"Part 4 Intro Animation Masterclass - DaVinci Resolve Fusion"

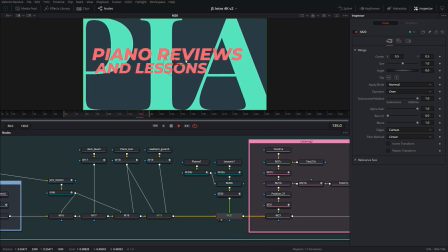[0:02]
So here we have some text that is actual text.
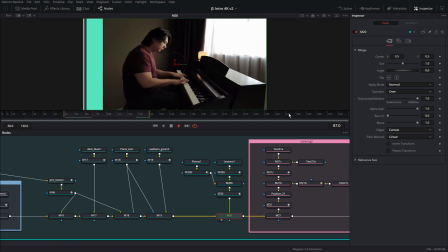[0:05]
So you'll notice that when the text comes in, it comes in a different way, it stays longer, and so on.
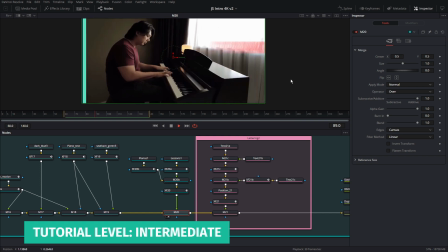[0:13]
So there's an interesting technique being used here, and I'm going to demonstrate that for you real quick.
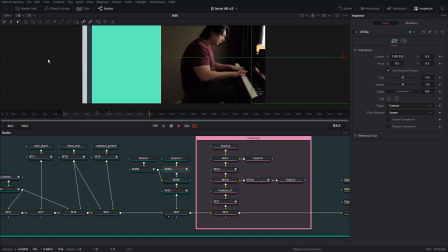[0:19]
So these transform nodes are going to push the text from the left, from the right side of the screen into your view.
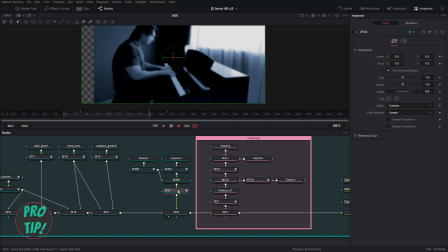[0:26]
And then here, there's another node, which is the transform node.
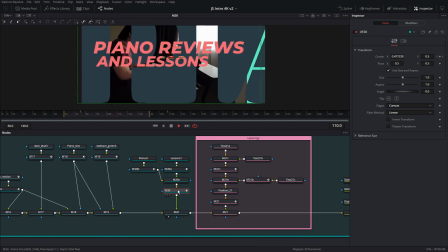[0:31]
And this is what I call, how should I describe this? Let's call it the lazy stroll method. Okay. So what does that mean? So if I turn it off, basically what will happen is that this text will fly in and sort of sit stationary, right?
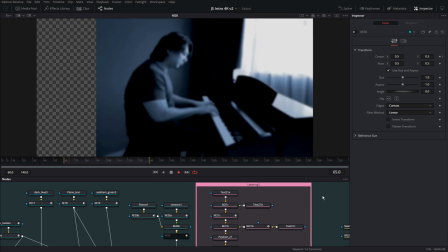[0:49]
But nothing kind of stays still, 100% still, because of how much motion is involved.
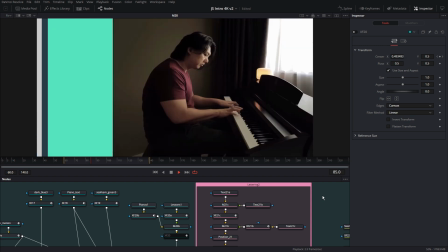[0:57]
So even if something moves in a big way, once it's done moving in a big way,
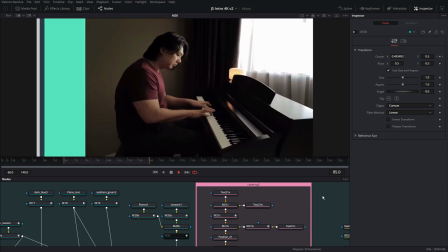[1:03]
it retains some sort of lazy sliding going on, okay?
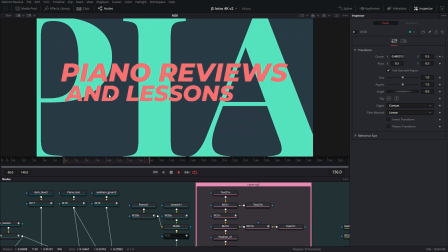[1:09]
And that's what that is. So notice that here, you can see that the text comes in, but there's just absolute no more motion to it, okay?
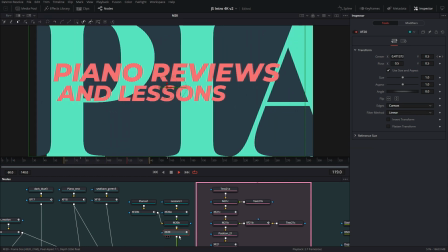[1:18]
And if I turn this on, you will notice that it has this sort of sliding motion to it.
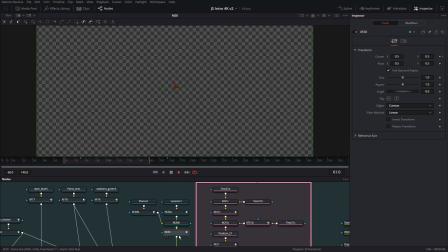[1:26]
You see that at, right at the end, where it's done with its primary motion, you still see that it's sort of sliding around
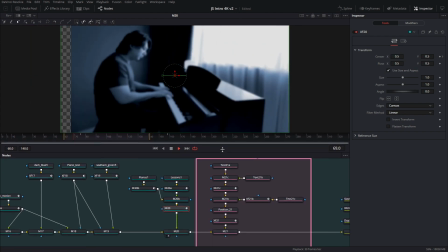[1:34]
lazily, okay? And then you have some lettering, and this is similar to what we had already established in the first slide.
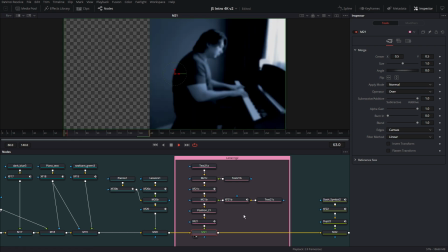[1:43]
So we're just going to go ahead and copy and paste those nodes over here and tweak the animation keyframes.
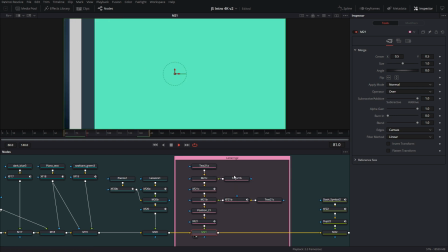[1:49]
And I can say something different if I want to in this case, but this is just a sort of typography being used as a design element.
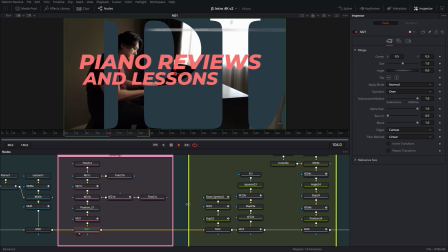[1:58]
It's not going to be big enough for the viewer to be able to read,
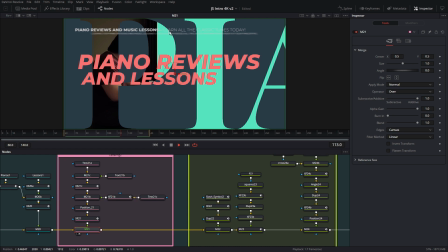[2:01]
and therefore it has a lot of motion blur attached to it because it's just going to be there for a few frames and that's about it.
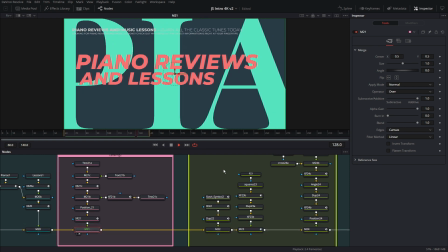[2:09]
And that's how we're creating this sort of fast moving sort of style.
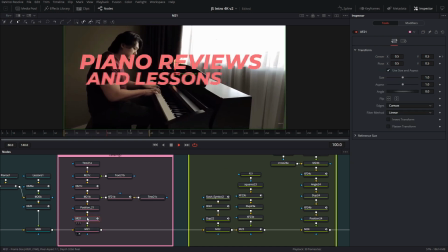[2:15]
Okay. And then notice all the way at the end down here, there's again one of those lazy slides animation.
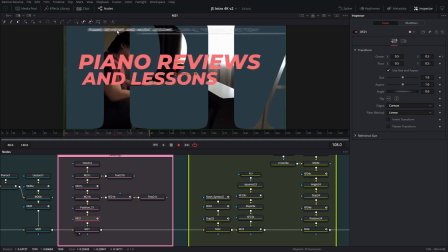[2:23]
So once this slides in, you see that it still is sort of sliding to the right, sort of gradually.
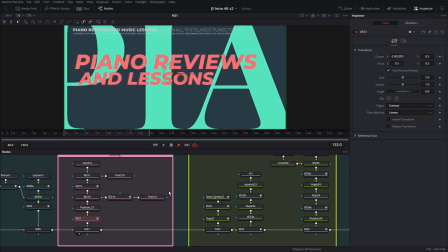[2:33]
And if you look at the overall animation, and if you look closely, you'll keep finding these little things.
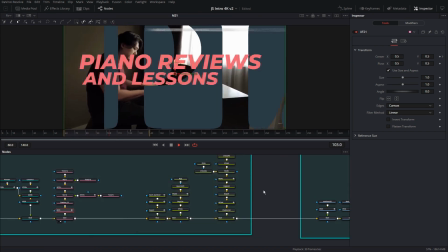[2:41]
The more times you look at it, the more details you'll find in it. Okay.
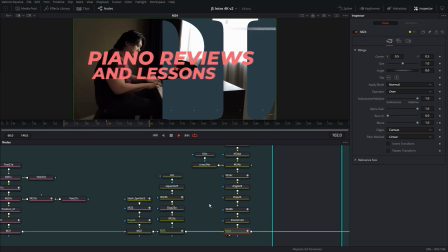[2:47]
And then over here, I have these little design elements, the slashes, the squares, and the crosses.
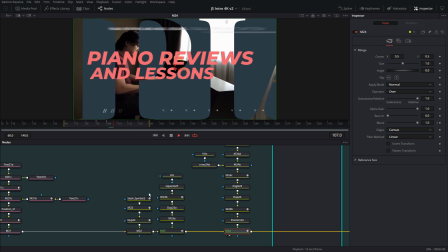[2:55]
It's going to take a second to animate. Again, these are being used in the same way that they were in the beginning. However, if you remember, the squares and the slashes were actually merged together as a group.
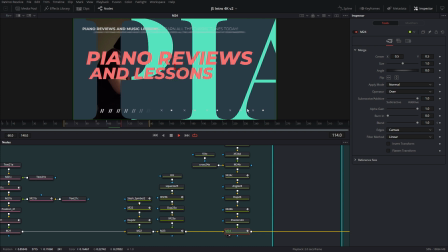[3:11]
In this case, they're merged differently, so they have a slightly different look to them.
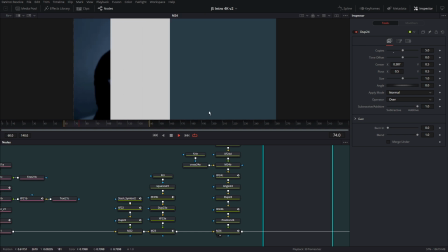[3:16]
Okay, so now we have these text elements animating in the bottom here.
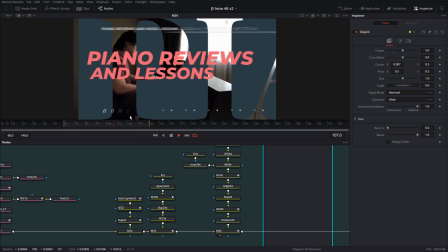[3:20]
And I don't know if you guys notice, but there's like a swaying motion to how these slashes are animating. All right, moving on to the next section here.
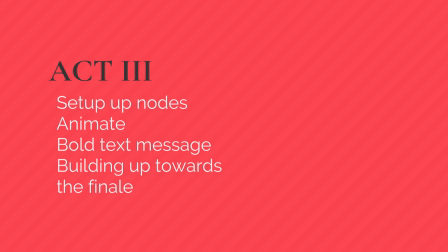[3:33]
And if I click here, I can see that the animation is happening in this range.
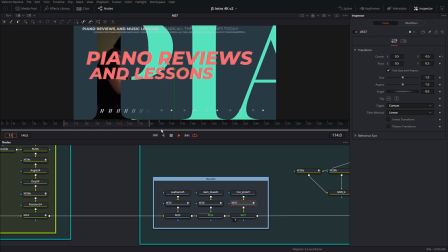[3:37]
So I'm going to move my render range up from 60 to 110 and the 140.
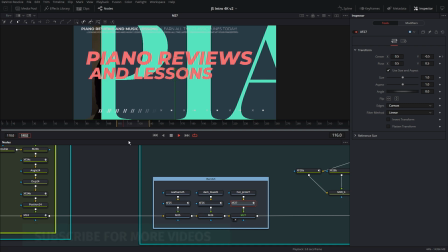[3:44]
I can move it up to maybe 180.
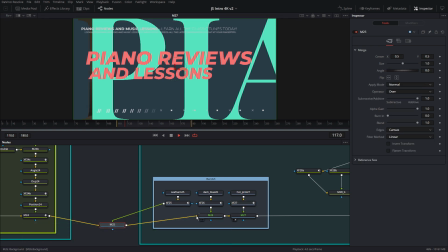[3:49]
And I'm going to disconnect this so it renders a little faster for me.
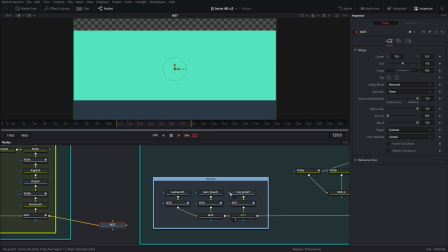[3:56]
Okay. So now these bands are just bands, background nodes with transforms.
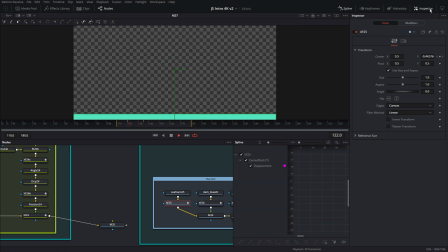[4:03]
And they have this sort of ease out animation, as you've seen before.